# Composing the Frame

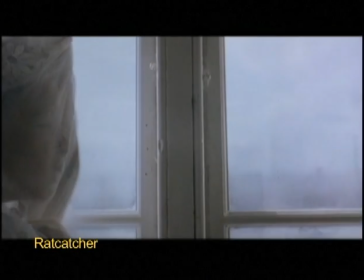253s
Another application of apparent imbalance is something called negative space.
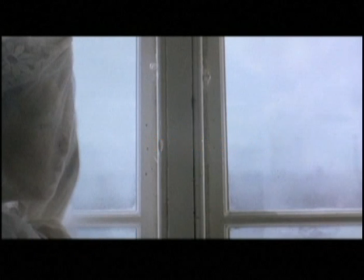258s
We're so used to the rule of thirds that sometimes when we're presented with a lopsided composition,
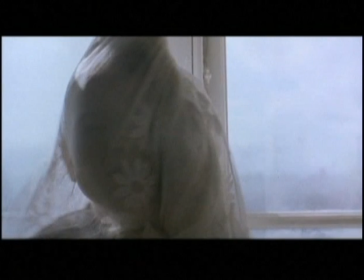263s
an expectation is created that something will arrive to restore balance.
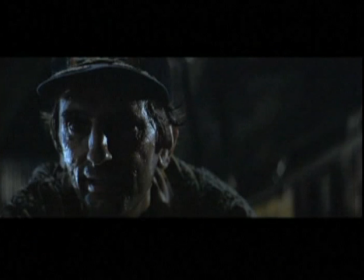269s
Here, negative space foreshadows the inevitable arrival of a man-eating alien. Same here, except now it's a hobbit-eating spider. Okay then, so far we've been dealing mainly with only 2 dimensions, height and width.
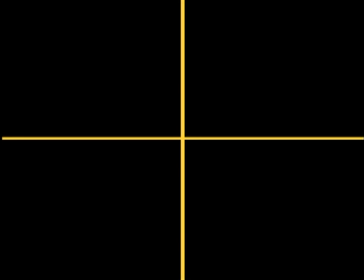282s
Which makes sense since motion pictures may move, but they're still just 2-dimensional images.
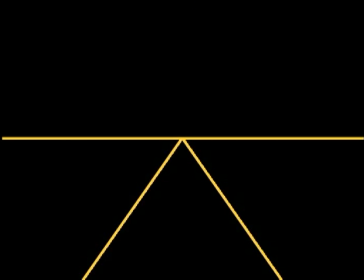286s
But the world they depict features a 3rd dimension, depth, and the movies use the appearance of depth in all kinds of aesthetic and narrative ways.
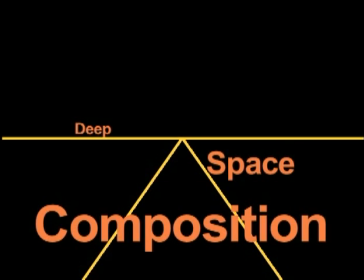294s
Deep space composition emphasizes depth by placing significant visual and narrative information on 2 or more of the 3 planes of depth,
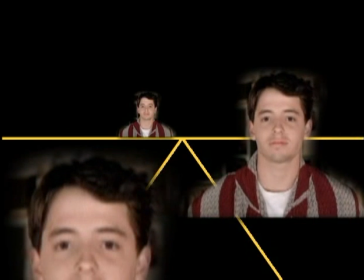304s
foreground, middle ground, and background in such a way that not only emphasizes depth,
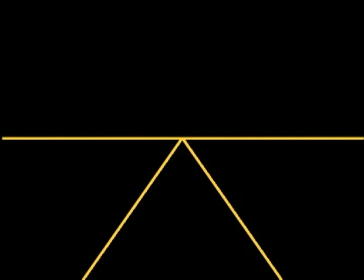310s
but also conveys information, mood, and meaning. This meaning can take many forms depending on how the levels of depth are presented.
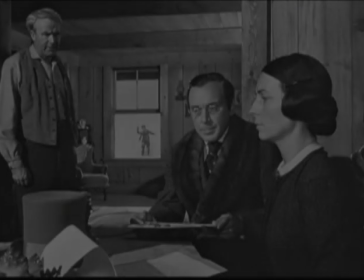319s
Relative size and frame position often tell us a lot.
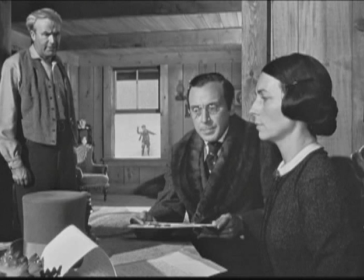323s
For example, this shot in Citizen Kane features characters empowered to decide young Charlie's fate large in the foreground, with Charlie's ineffectual father fluttering helplessly about in the middle ground, and the small, innocent, and powerless subject of their argument framed neatly in the background between them.
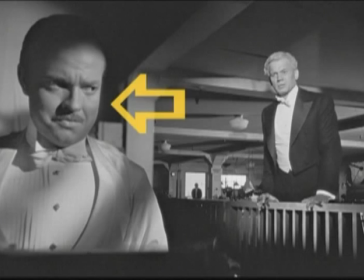340s
Later in the film, the dissolution of a friendship is portrayed with the now powerful and power-hungry Kane looming in the foreground, his rejected confidant, Leland, much smaller in the middle ground, and poor, tiny Mr. Bernstein watching helplessly from the far background.
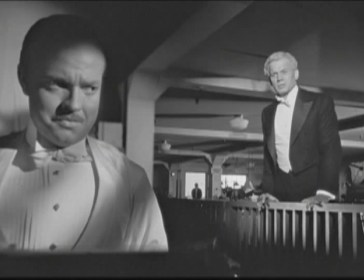356s
The literal distance between them emphasizes their emotional distance.
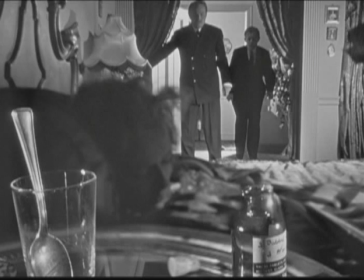361s
When Kane's wife Susan attempts suicide, deep space composition makes clear that pain-killing drugs influence Susan more than her distant husband.
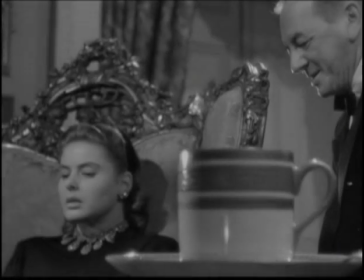369s
And Citizen Kane doesn't hold the monopoly on large foreground elements threatening smaller middle ground subjects.
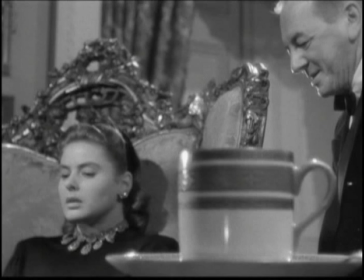375s
Poisoned coffee dwarfs its intended victim in this shot from Hitchcock's Notorious.
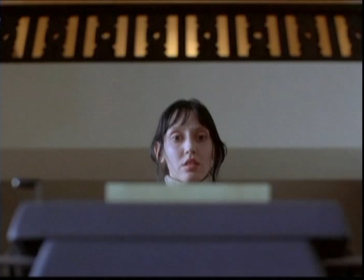380s
And in Kubrick's The Shining, first the evidence of Jack's insanity dominates Wendy, then Jack himself steps into the foreground to do the same thing.
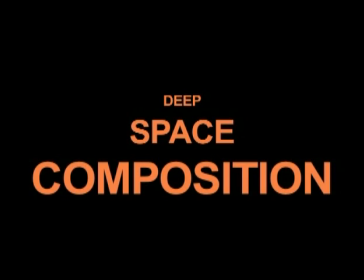389s
Deep space composition is often referred to as deep focus composition, but that term can be misleading since it implies that all three planes of depth must be in focus.
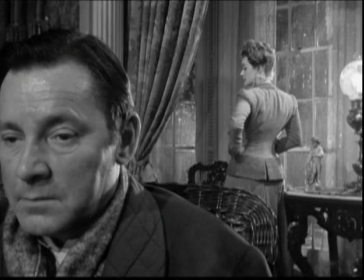399s
They often are, as with this shot from The Little Foxes, but this very scene demonstrates that visual elements need not be focused to still qualify as significant narrative information.
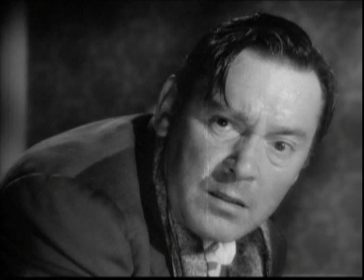412s
In this scene, the invalid Horace has just denied his wife Regina the money she wants for a morally dubious investment.
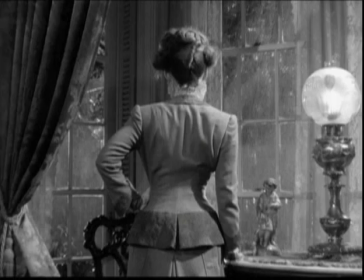419s
And so, in return, she's calmly detailing her long-standing contempt for him.
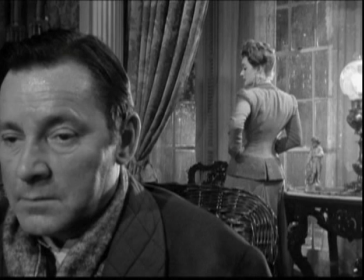425s
First, this hurts his feelings, and then it sparks the beginnings of a heart attack,
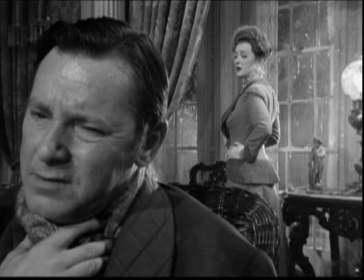429s
which just goes to prove that large foreground imagery doesn't always denote power. Sometimes its prominence simply conveys narrative significance.
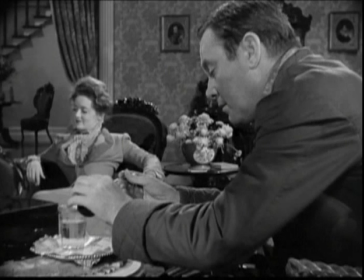439s
A bit later in the scene, he tries to jumpstart his failing heart, but drops the vital medication.
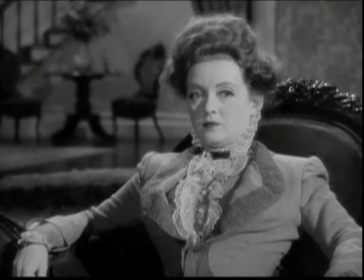445s
When he asks his wife to hurry upstairs for the spare bottle, she weighs her options and decides that a fatal heart attack would free up the funds for her investment.
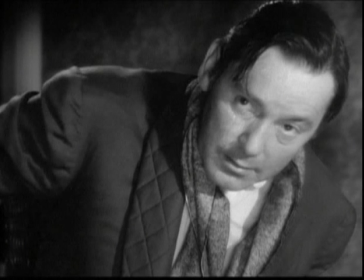454s
Seeing that she's not going to budge, Horace has no choice but to try and get it himself.
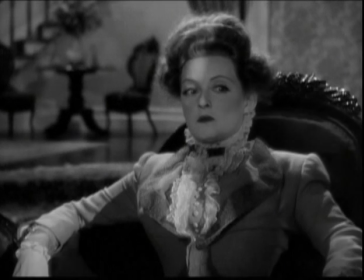459s
Okay, here's where deep space composition, but not deep focus, tells us a story.
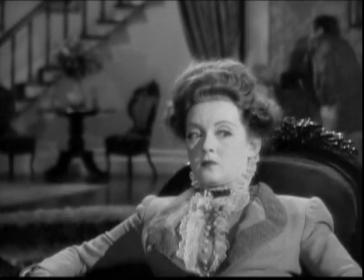465s
As Horace struggles from middle ground to background, he moves farther and farther out of focus.
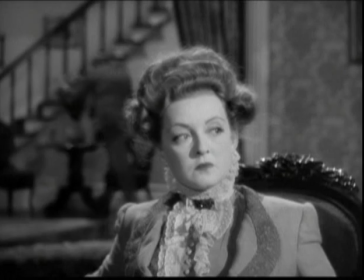471s
But that doesn't mean he's not significant. Instead, his increasing fuzziness communicates his rapidly fading grip on life,
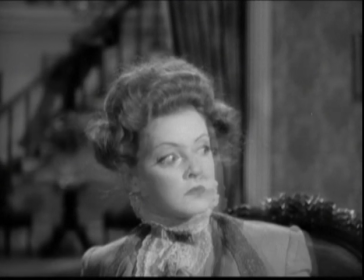479s
and his wife's effort to shut her husband's death out of her consciousness and her conscience.